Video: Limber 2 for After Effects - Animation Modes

If you've seen the Limber Basics video, then you know how to make new limbs and add them into characters. This time we'll be concentrating more on the animation side of things, the how, when, and why to use Limber's 3 different animation modes.
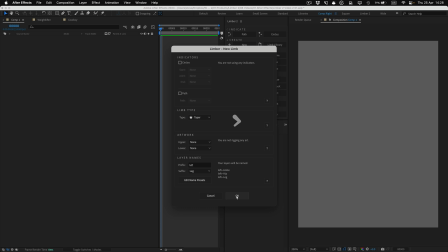14s
When you make a new limb, you can move the controllers around and the knee or elbow moves automatically like a puppet. And that's what we call inverse kinematics, or IK mode.
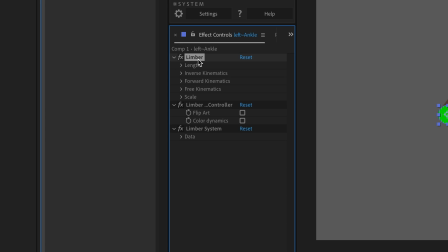26s
In the Limber pseudo effect on the end controller, you'll find a group of controls specific to inverse kinematics, as well as some for forward kinematics, or FK, and free kinematics, or FreeK. The length properties are in a separate group because they affect limbs on both IK and FK.
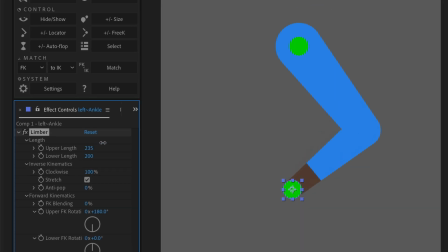45s
With Limber, you can animate the length of each section of a limb independently from the other using the upper length and lower length properties.
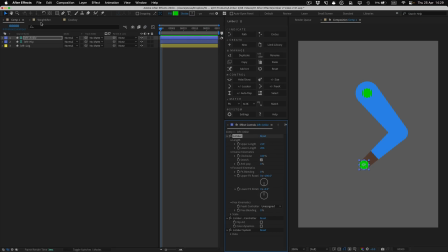54s
But why would you want that? Well, here's an example.
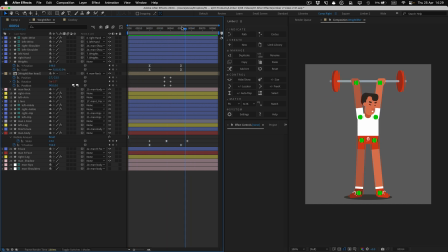57s
I've already animated this weightlifter on IK, but I want his upper arms to be foreshortened when they're down low,
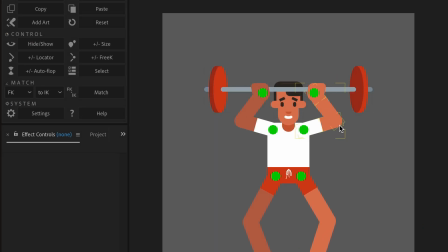65s
so they don't stick out to the sides looking flat and kind of 2D like this.
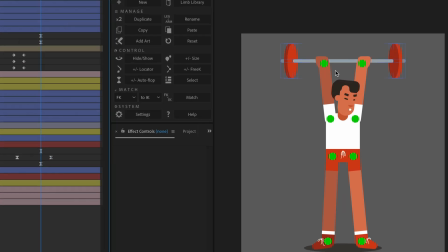69s
Where his arms are stretched up in the air, I'll select an end controller and set a keyframe on the upper length property.
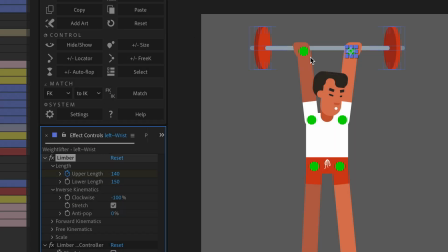76s
Then I'll do the same for the other arm.
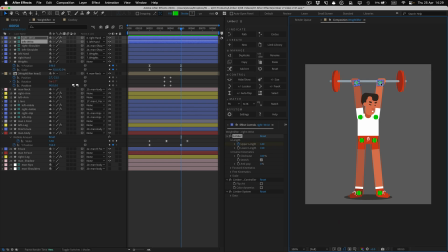78s
If I hold Shift and select both end controllers, I can then hit U to reveal those keyframes in my timeline,
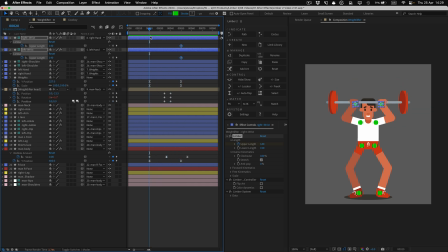85s
select them, and then come back to where the arms are down low and dial down the upper length properties together.
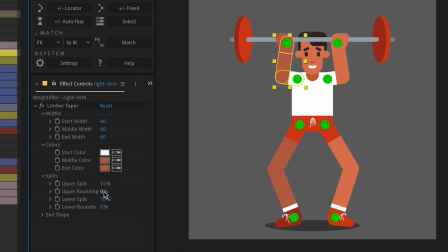92s
Since these arms are taper limbs, I can play around with the upper rounding property to help the sense of depth with the sleeve. I'll set a keyframe here and then go and do the same thing with the upper rounding property on the other arm.
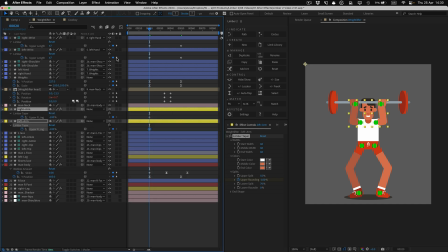106s
Again, I'll select both layers and hit U to reveal those keyframes, then jump back to the second pose and set the upper rounding properties back to 0 at that point. I'll select and ease all the later keyframes with F9, and now the movement is going to be more natural and there's more of a sense of depth.
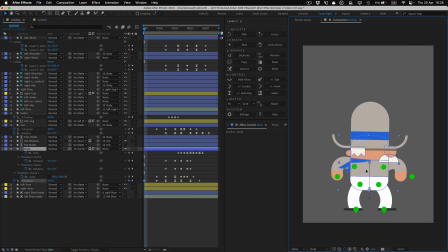127s
All limbs are stretchy by default, like this cowboy's legs. If I disable stretch on both of the end controllers,
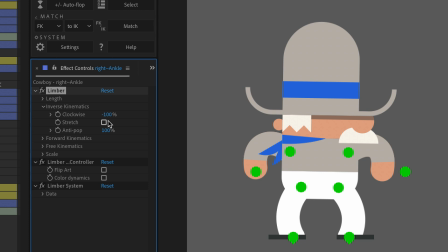134s
he can jump up in the air and his feet will leave the ground when they should, without me having to do any more keyframing.
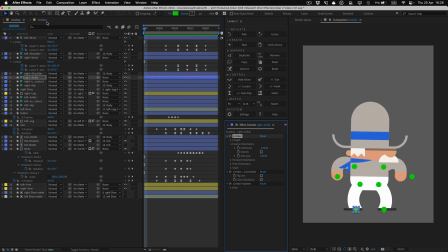142s
Another common use for non-stretchy IK limbs is when they need to reach towards a fixed point in space.
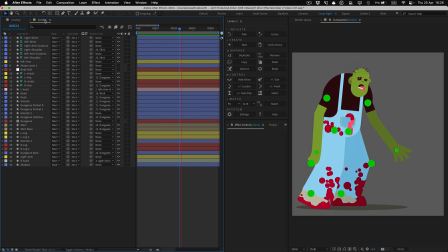148s
This zombie's arms were animated on FK,
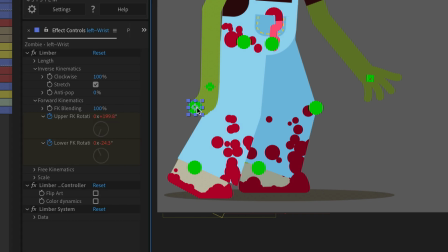151s
so I'll select an end controller and put them back onto IK by dialing FK blending back down to 0. I'll also disable stretch and then do the same thing for the other limb.
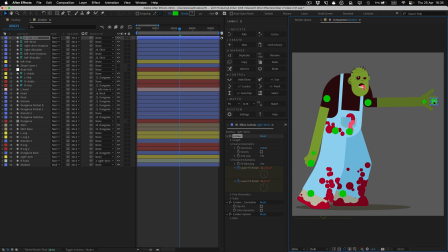163s
When I move the end controllers to a target point over on the right, the arms will aim forwards while still retaining some movement, which gives us a nice stereotypical zombie sleepwalk.
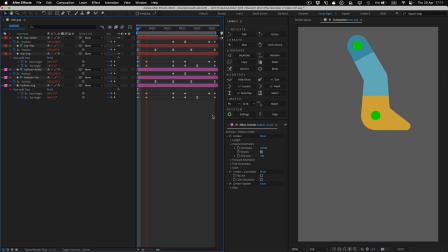176s
You can see that the knee in this animation is jiggling around quite a lot, which is a common problem with walk cycles. Here's an exact duplicate of the same animated limb so that we can see them side by side as I make changes. On the lower copy, I'm going to dial up the anti-pop to 100.
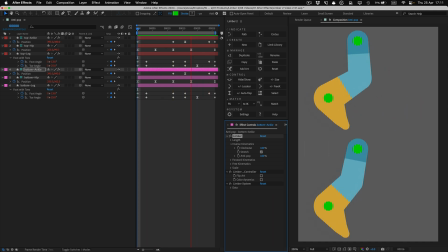194s
Then when I preview, you can instantly see how much smoother the animation is with the anti-pop.
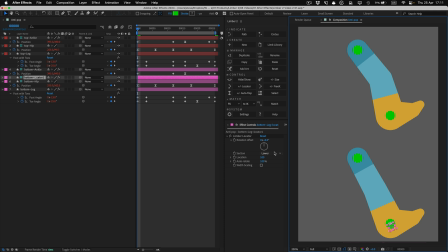200s
To truly visualize the movement of the knees, I'll make locators for them and then set their section properties to joint and use our freebie tool, Arc Checker, to generate arcs for those locators.
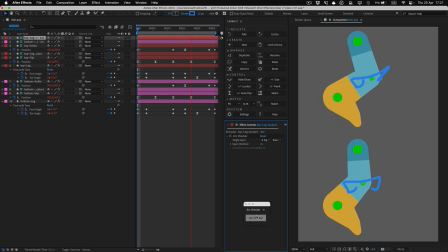214s
Without anti-pop, you'll usually need to spend more time fine-tuning the distance between the hips and the ankles in a walk cycle. Stretch, anti-pop, and clockwise are all properties which only affect limbs on IK. They don't have any effect when limbs are on full FK or FreeK mode.
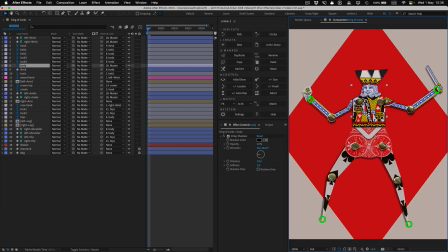237s
All of this character's limbs are currently on IK mode, and this sword and hand layer is parented to an end controller, which doesn't auto-rotate when I move it around.
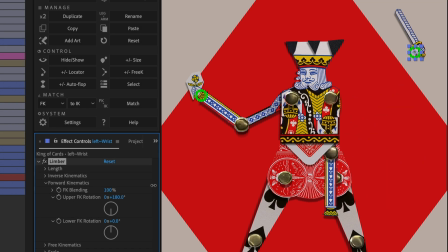248s
FK mode takes over from IK as I dial up the FK blending property to 100. Instead of being posed by the position of the two controllers, a limb on FK is posed by the upper and lower FK rotation values in the Limber pseudo effect,
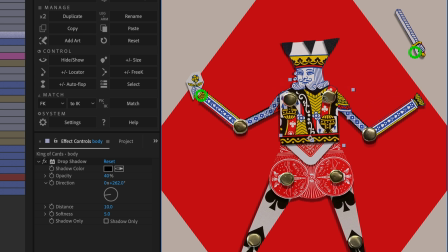263s
as well as the rotation of any layers that the start controller is parented to, like this body layer. End controllers don't follow the end of a limb on FK, so to use FK, I need to parent my hand layer to a locator instead.
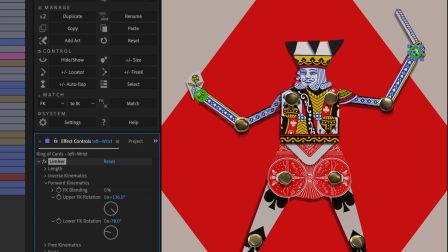278s
If I set FK blending to 0 before I click the locator button,
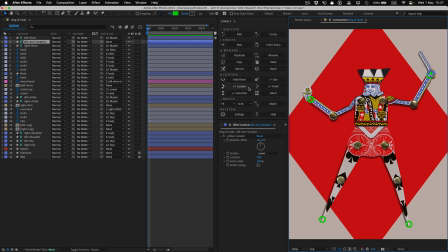283s
Limber will automatically reparent any layers that were children of the end controller to the new locator. So now, the hand layer will auto-rotate and stick to the end of the arm when I use FK. Let's animate this arm waving the sword back and forth in a loop.
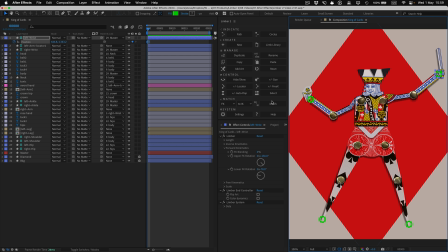302s
I'll set a keyframe on the end controller's position, go forwards in time and move it to the other pose, and then at the end of the timeline, I'll copy and paste the first keyframe. With both linear spacing and timing, the animation is awful.
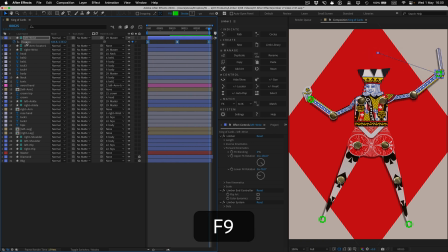318s
And even when I ease the keyframes and add arcs to the motion path of the wrist, it's not really got any sense of weight, and it's got a nasty kick. When a limb needs to swing like this, you'll get better movement by animating it on FK.
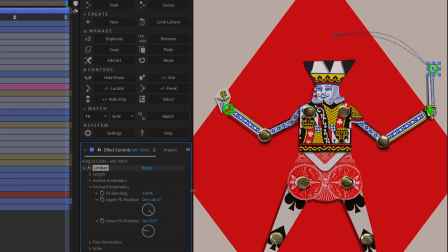334s
I'll turn up FK blending to 100, but rather than set these FK rotation values manually, I can use Limba's match controls. So I'll check that these drop-downs say match FK to IK, click the match button,
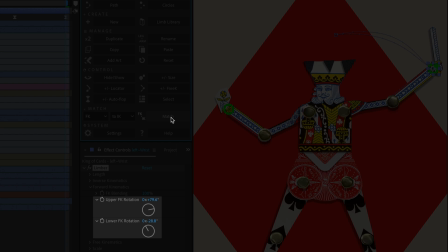350s
and Limba will set an FK pose that perfectly matches the one I've already made on IK.
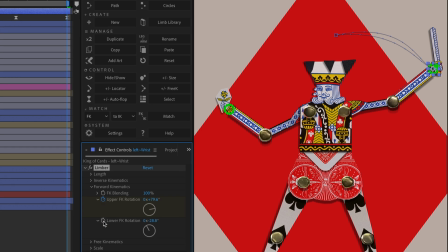355s
Then I'll set keyframes on the upper and lower FK rotation properties, hit U to reveal them,
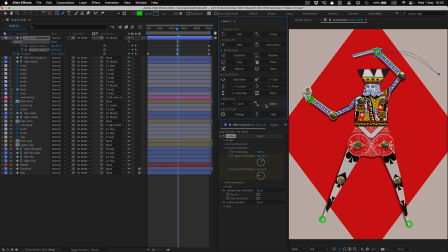360s
move over to the second pose, click the match button again, and then do the same thing on the first frame. I'll ease all the keyframes and preview. Already the arcs are much smoother,
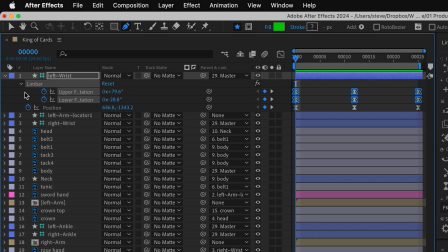373s
but watch what happens if I loop the lower FK rotation keyframes and then nudge them forwards by a couple of frames.
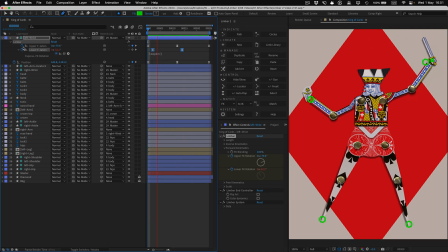381s
Suddenly, you can feel a little bit of weight in the sword because the forearm is following through after the upper arm changes direction,
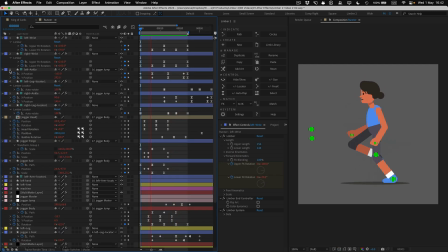389s
giving you overlapping action. The same thing applies with swinging arms in a walk or run cycle like this character. Again, I'll select the lower FK rotation keyframes and nudge them forwards by 2 frames.
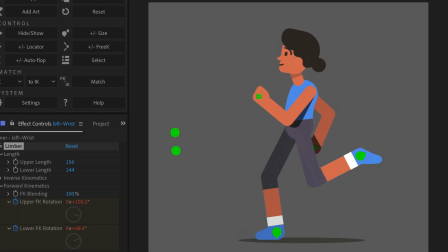403s
Then, her hands have more of a feeling of weight as they fling up and kind of hang back slightly. It's always so much easier to do this on FK than it is on IK.
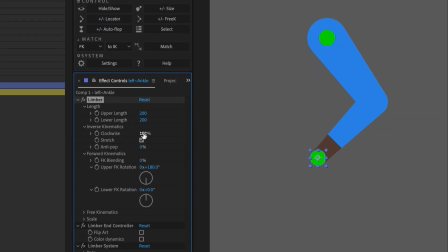416s
In IK mode, a limb will bend in one direction when clockwise is 100% and the other direction when it's negative 100%. When clockwise is 0, the limb shortens itself down to the distance between the two controllers, so it's always dead straight. Limba has a feature that automates the clockwise value called autoflop.
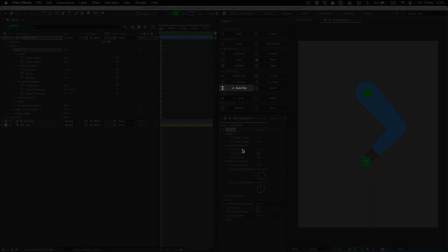435s
When I click the autoflop button, Limba adds an expression to the clockwise property,
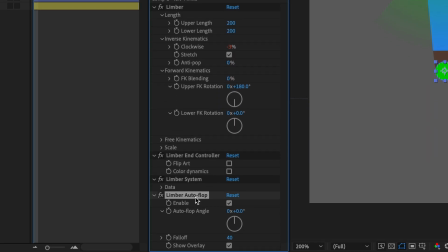441s
a new pseudo effect to the end controller, and this gradient overlay to the start controller.
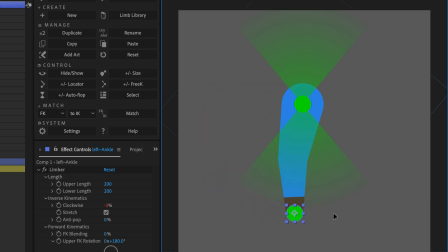447s
With autoflop enabled, clockwise automatically flips from one side to the other as the end controller passes through the gradient zones.
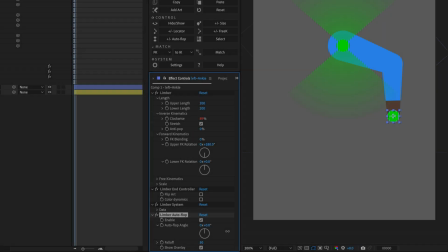456s
You can scrub the fall-off value to make the zones wider or narrower and change the autoflop angle to rotate their axis. The overlay can sometimes get in the way of selecting layers under it,
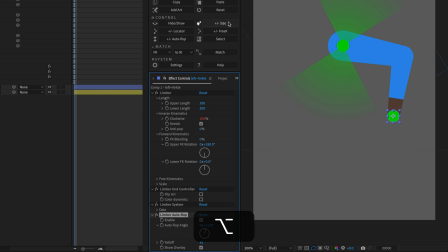469s
so you can either make the controller smaller with Alt and the size button, or you can disable the overlay with this checkbox. You can remove autoflop altogether by holding Alt and clicking the autoflop button.
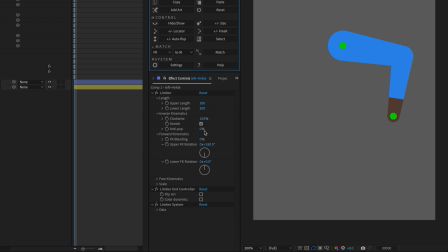482s
With or without autoflop, limbs on IK can't change bend direction without shortening, and so there's 2 things you can't animate on IK.